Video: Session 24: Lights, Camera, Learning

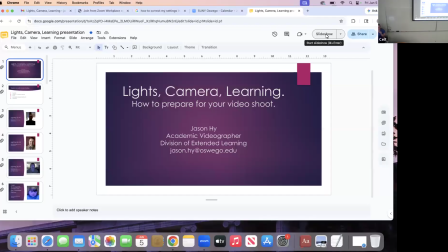Okay, ready when you are. Great, thank you.
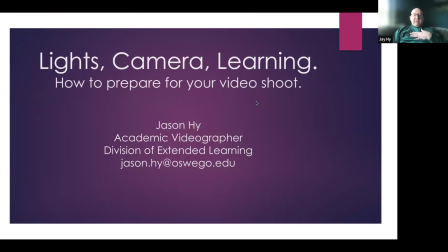Hi, everyone. Welcome to the session Lights, Camera, Learning. My name is Jason High. I'm the academic videographer in the Division of Extended Learning. And part of my responsibilities are to create videos with faculty for their online courses that they can put in their course through Brightspace.
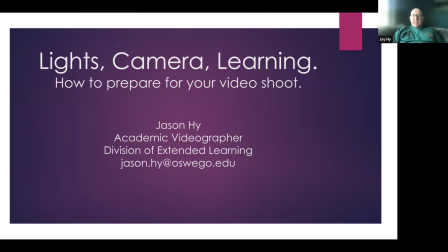In terms of videos, it's normally instructor bios, so a little bit about themselves as the faculty member and them personally, maybe where they grew up and their academic journey and how they ended up here at SUNY Oswego.
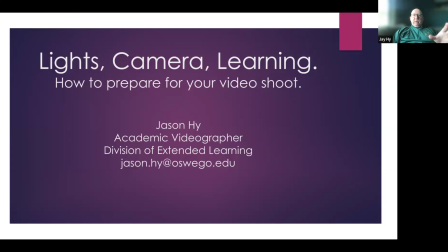And then the other video I normally do is a basic nuts and bolts course introduction with the faculty member for the students. So when the students register for the course, they get to know a little bit more about it and what they're kind of getting into before the semester starts, before the weeks start for them.
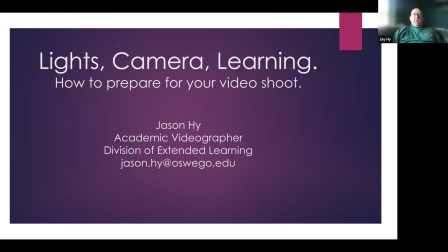So I'm here to give you some pointers and tips on how to make your self-made videos look the very best they can.
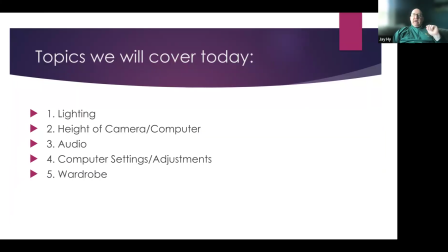Things we're going to talk about today, we're going to talk about certain aspects of lighting, the camera that you're going to use, whether it's, a DSLR or your cell phone, the height of that camera in terms of where you're recording,
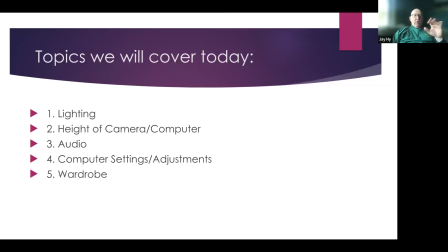certain audio settings and audio equipment that would be great to improve the quality of your video, some computer settings and adjustments, and then the clothes that you wear for your video,
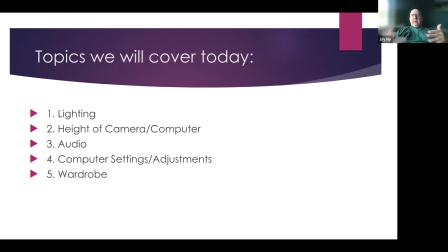whether it's in the office or whether it's at home or whether it's in a conference room or whether it's in a hotel room if you're on the road.
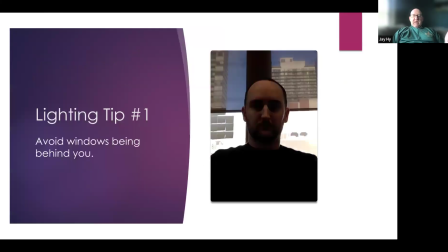So first thing we're going to talk about is lighting. You want to avoid windows being behind you when you record your video. As you can see, I'm sitting next to my window here at home.
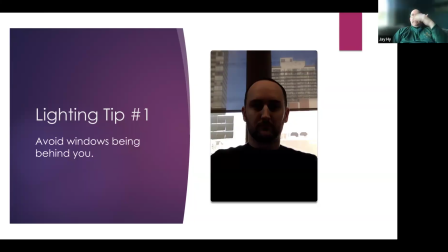I have nice natural light coming in direct because the sun is still in the east, which is always good. This gentleman does not have a key light on him, so he looks very dark, and the sun is blasting off the buildings behind him, which makes him look even darker.
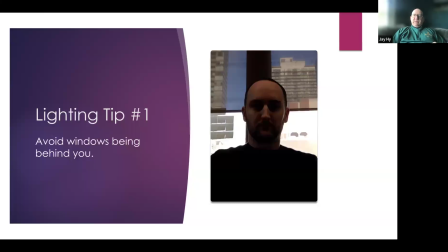Um, you want to try to have a key light on you to kind of balance out the lighting in terms of brightness.
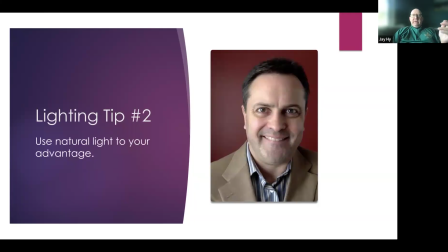Like this gentleman, he turned himself to the light. He's using that natural sunlight as a key light for himself. And as you can see, kind of like how I'm doing it today, he's using the natural light to his advantage. He's giving him a nice even skin tone. He looks a lot better.
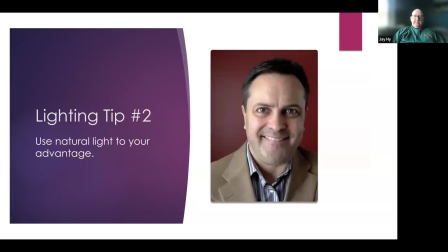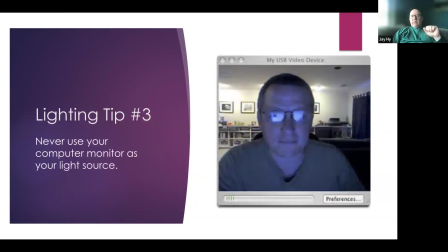Lighting tip number three, try to not use your computer screen as your key light. The gentleman in the previous slide used the sun. This gentleman is trying to use his computer screen to use the key light in his face.
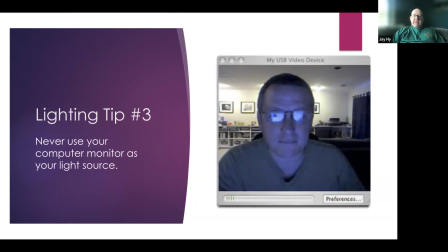The problem here is your computer screen is giving off a color temperature of 5,600 Kelvin. That's basically what it is outside, but it's conflicting with the room lights behind him, and those are at 3,200 Kelvin.
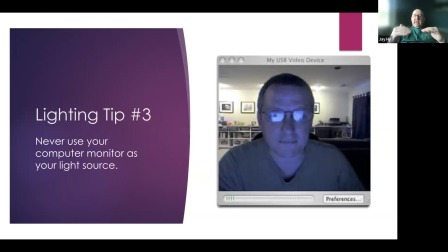So the fact that those color temperatures are not the same is giving off a blue hue to this gentleman's face.
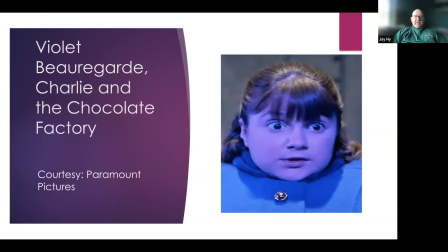It's kind of making him look like Violet Beauregard from Charlie and the Chocolate Factory. You don't want to look like him, and you certainly don't want to look like her.